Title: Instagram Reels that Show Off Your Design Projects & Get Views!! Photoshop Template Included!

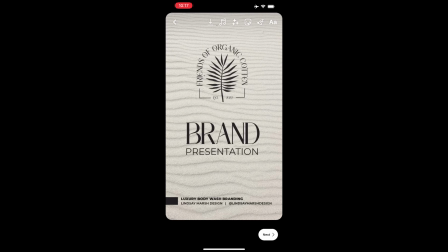So then you can go back and edit right down here, and you can cut it.
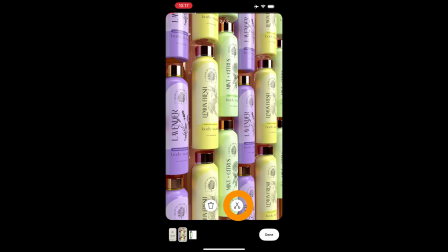So let's say I thought that was too long. It doesn't quite get on the beat, so I'm going to cut it and try to find where the beat is.
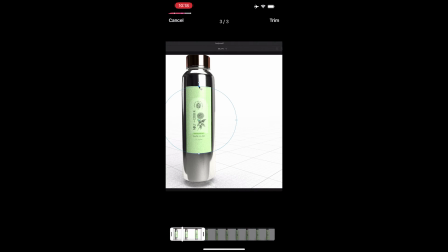And right when you hear the or the beat or the bass drum or whatever part of the song that drives the beat, you find out where that is, and right before it happens, you adjust it. And it's going to sound weird because it's going to go boom, boom. It's going to sound crazy when you're trying to edit this. But you want to try to find that one moment and then trim it. And then you're going to continue to add.
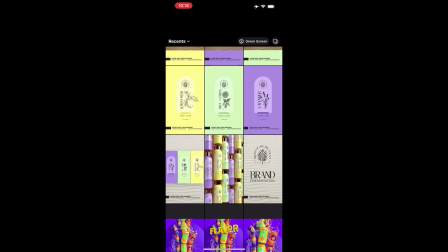And then we have all this in order. So let's say I won't do all of this, but let's say I want to do the effect where they kind of come in. So let's do this one, make that real short. We make it 1 second, add it, and then go back, add the second one.
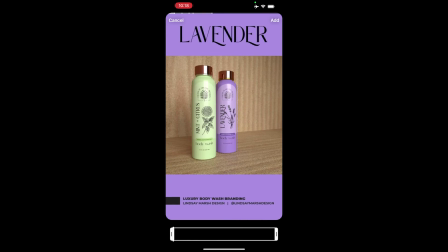It's going to have kind of a cool effect. Add the third one. And you can even go back and reverse it and go back to 2 and then 1 if you wanted to have them come in and come out. So I'm going to go ahead and keep putting all these together in order, maybe putting some videos in, and I'm going to show you what the final result looks like.
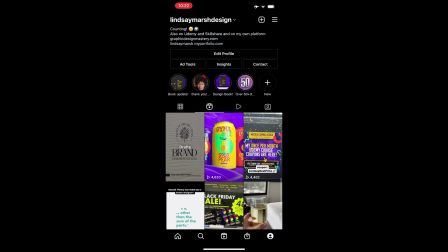So I wanted to show you a second example of a reel I created with a different project, and I'm going to go ahead and click on it and kind of show you what it's like.
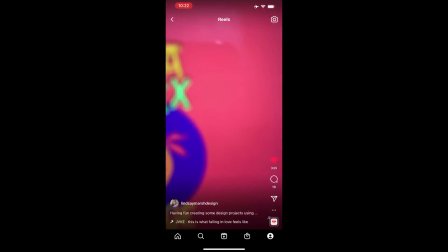So I click on it, and with this one I just had it on my laptop, and I had my phone,
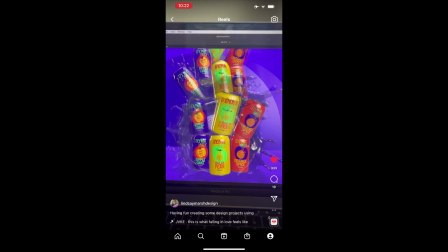and I just zoomed in with my phone to kind of create this dynamic zooming in and out effect.
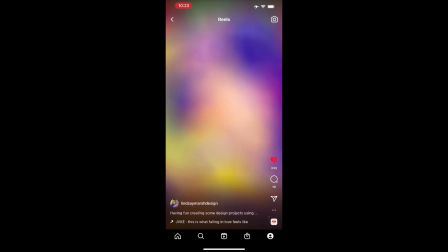Interlace that with some screen grabs, some screen recordings. and continue to kind of have the same effect using some of the mock-ups I created.
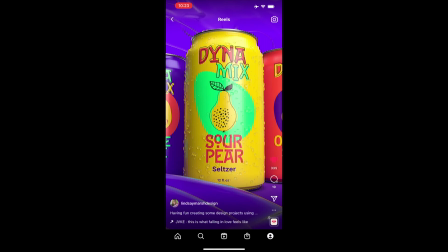And then at the very end, I showed kind of the finished, polished screen grabs.
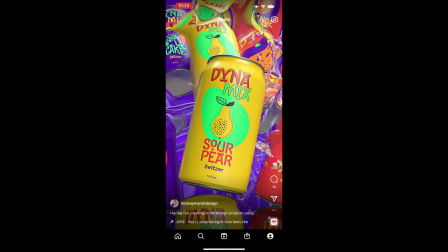And just various parts moving around to show all the little details.
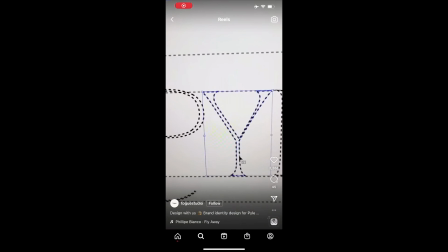So that's pretty much it. So you can kind of see both of these in action.
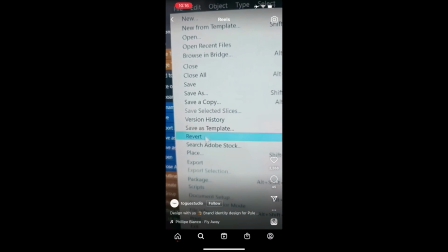You can start to create reels yourself using a combination of a lot of different things.
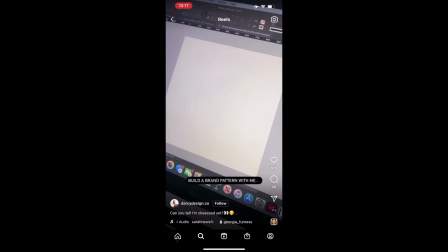You can use the template. The template's super simple. You could probably create it yourself really quickly, but wanted to give you kind of a head start so you have the size right.
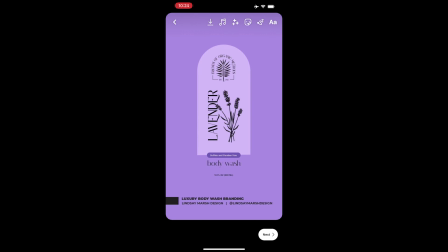You export them as JPEGs, and you could start creating a really professional look on social media so you can find new clients.